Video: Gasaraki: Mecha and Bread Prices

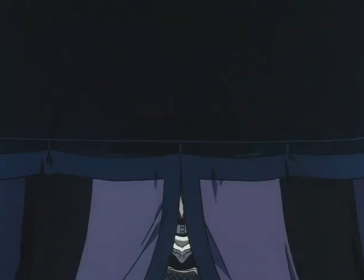(11:52)
So just like Evangelion, the mechs in Gassaraki are actually semi-organic.
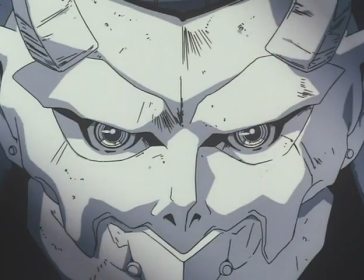(11:57)
They're built from cloned tissue, and that tissue is cloned from ancient Onis.
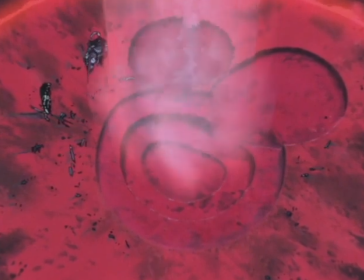(12:03)
I mean, it turns out the Onis are actually left behind by this ancient alien race, but seriously, how cool is that?
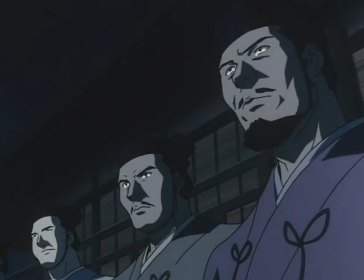(12:09)
So Japan used to be ruled by people who could control these Oni, and no theater is actually an ancient method of activating their powers.
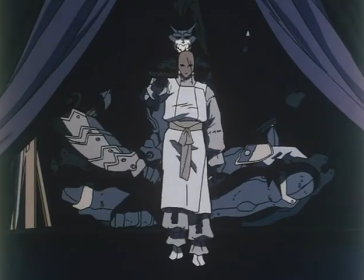(12:16)
That's the kind of high concept craziness that I come to mecha anime for.
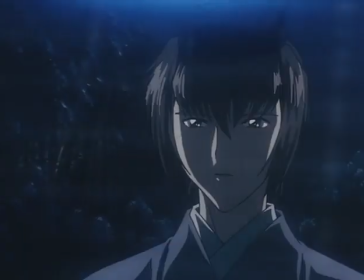(12:19)
But these episodes are primarily meant to give more background on Yushiro and Mihiru, two very static and emotionless characters, and they're basically meant to function as a tragedy.
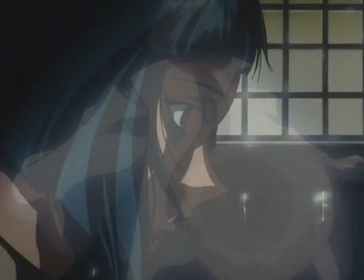(12:28)
In fact, Mihiru is so traumatized by uncovering these episodes that she breaks down in a way very reminiscent of Asuka and Shinji's breakdowns in Eva.
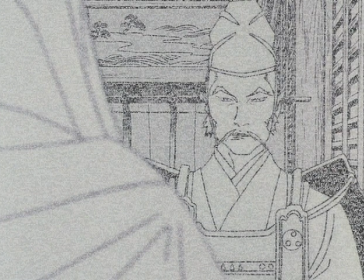(12:36)
I sort of appreciate these episodes as an aesthetic piece, but unfortunately they totally fail to make us connect with these two characters.
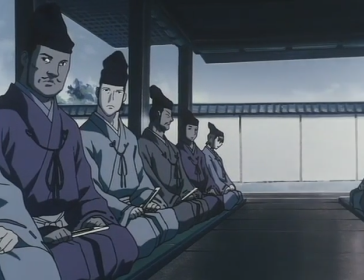(12:42)
In fact, they once again just seem way more interested in introducing all these new political struggles and factions.
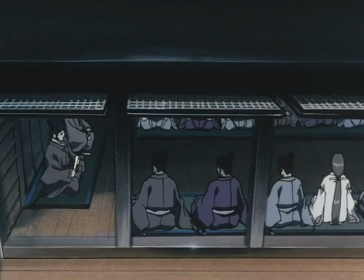(12:49)
They focus all in on the worldbuilding, to the detriment of actually getting us to know Yishiro and Miharu and understanding their bond.
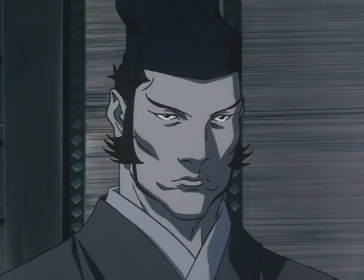(12:55)
And I get that this focus on worldbuilding is just where Takashi and Ko are probably most comfortable.
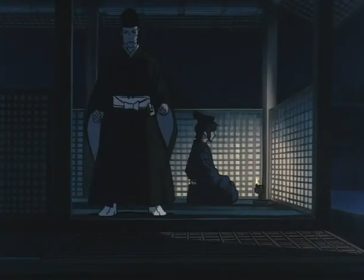(12:59)
I mean, after the success of the original Gundam, which along with Yamato basically created the first boom of attack of culture,
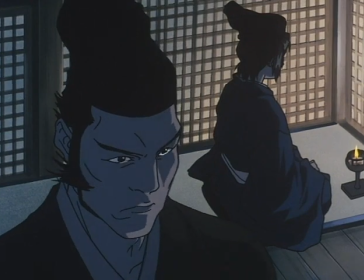(13:05)
there was this massive hunger for mecha shows that would cater to that very obsessive fan base.
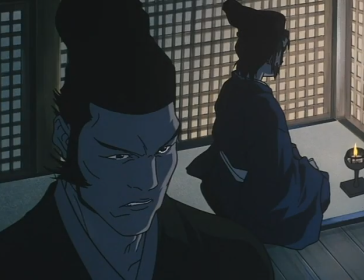(13:10)
And I get that because I'm one of those very obsessive fans.
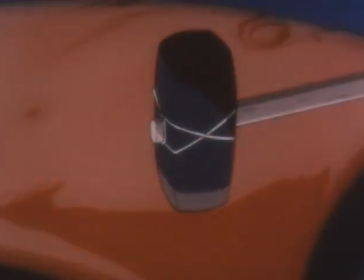(13:13)
And Takahashi, he basically defined his career by serving that audience, producing mecha series even more dance in their sci-fi minutia than the original Gundam.
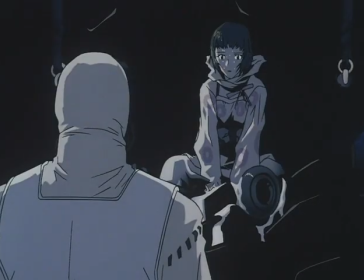(13:21)
But here, that style, it totally neuters the emotional impact of these episodes, and make these protagonists kind of unengaging.
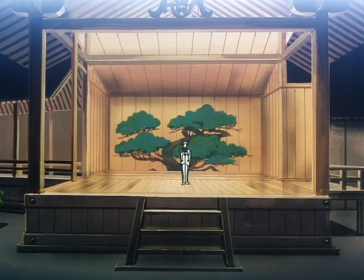(13:28)
And while I respect these episodes' ambition, at the very least, it's from here that the show really falls apart in some fascinating ways.
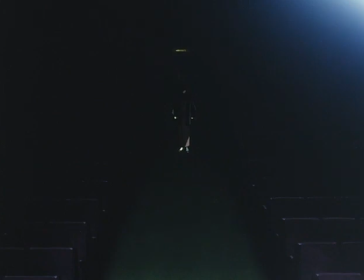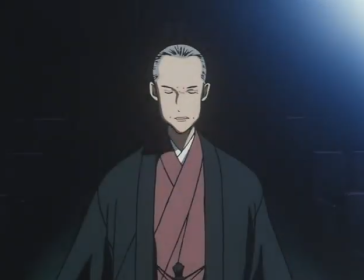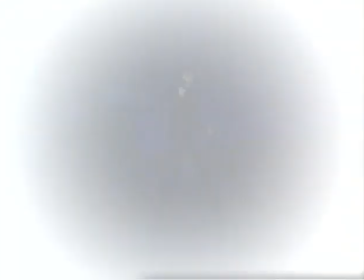(13:53)
So after juggling all those elements in the first half, the last 10 episodes or so move away from the themes of no and mysticism,
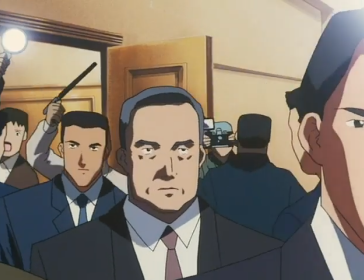(14:00)
and become a fairly standard coup d'etat story, The kind of thing you'd see in like a Google for teen manga from the 70s.
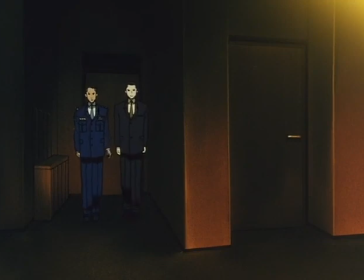(14:06)
Despite all those suggestions of eldritch horror, it becomes clear towards the end that the Goa family's motives are actually sort of banal.
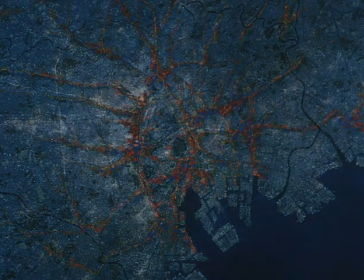(14:12)
They're driven by a right-wing desire to cut Japan off from the international world order and impose a military dictatorship.
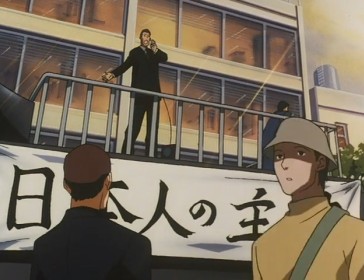(14:18)
And honestly, I was pretty surprised by how overtly right-wing this show gets.
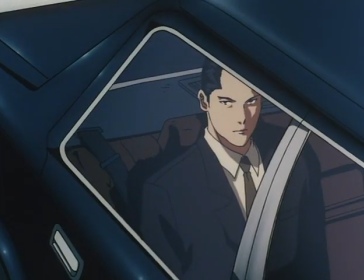(14:22)
I mean, if you watch a lot of Sunrise Mecha anime, you do become used to a certain level of kind of ambient nationalism.
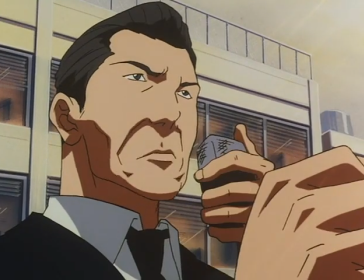(14:28)
But I've never seen it at the forefront like this.
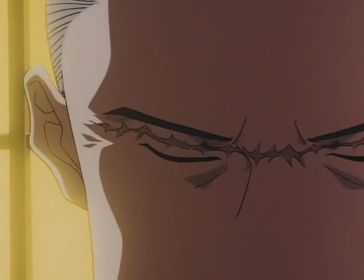(14:30)
The Goa family create an alliance with this far-right figure, Nishida, and the show spends just a wild amount of time on his xenophobic tirades.
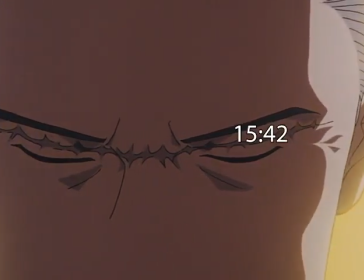(14:37)
I'm going to give an example from the show here. It's pretty gross stuff, so if you don't want to hear it, here's the timecode.
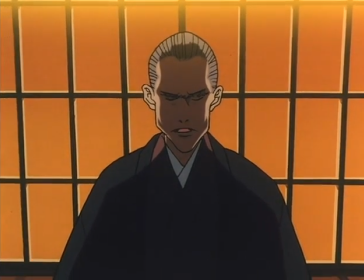(14:42) We can leave our gates open, but we must remove the honey, the lure that draws the flies and parasites into our homeland.
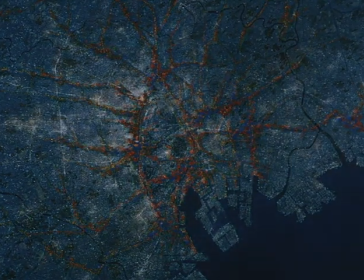(14:51) The lure of quick wealth is a poison, one which has permeated our land, destroying it from within.
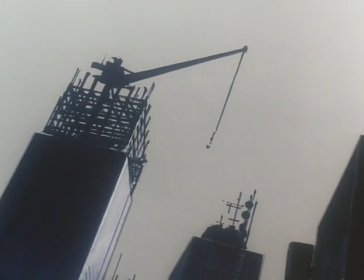(14:59) What have our people gained from the late 20th century, where everything was driven by greed?
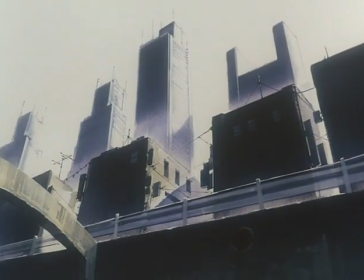(15:06) They live in a world of immense wealth, and yet they have lost the ability to be aware of the danger of the flow of destitute
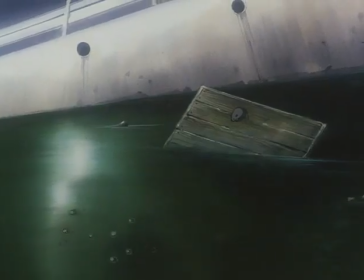(15:14) immigrants into a land that is already unable to provide for itself.
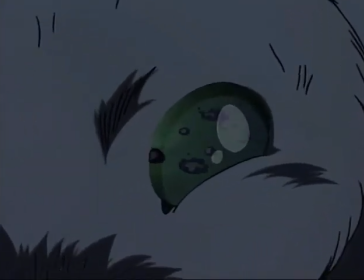(15:19) Their greed has blinded them, for their eyes will see only that which they desire.
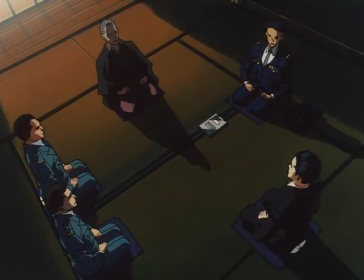(15:28)
I was initially tempted to see this as a show setting Nishikawa up to be the final antagonist,
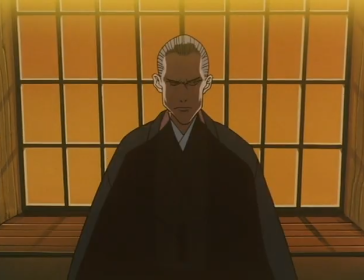(15:32)
especially with how ominous the framing and lighting is here, but it doesn't really go in that direction.
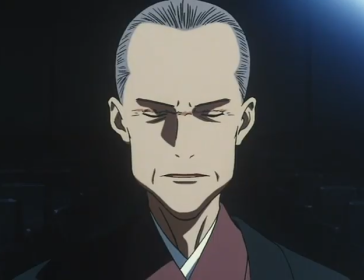(15:38)
In fact, it presents him as more of a doomed martyr. In fact, in an interview in the series, Taikashi described Nishida as embodying the spirit of Japanese virtue and refinement.
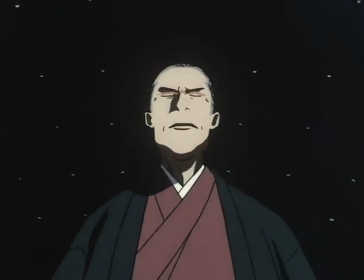(15:47)
This was particularly surprising to me because I'd always seen Taikashi's work as fairly left-wing.
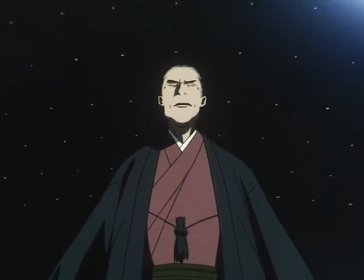(15:51)
In fact, I'd still say Dogon feels pretty left-wing, particularly with how it takes inspiration from North African liberation movements.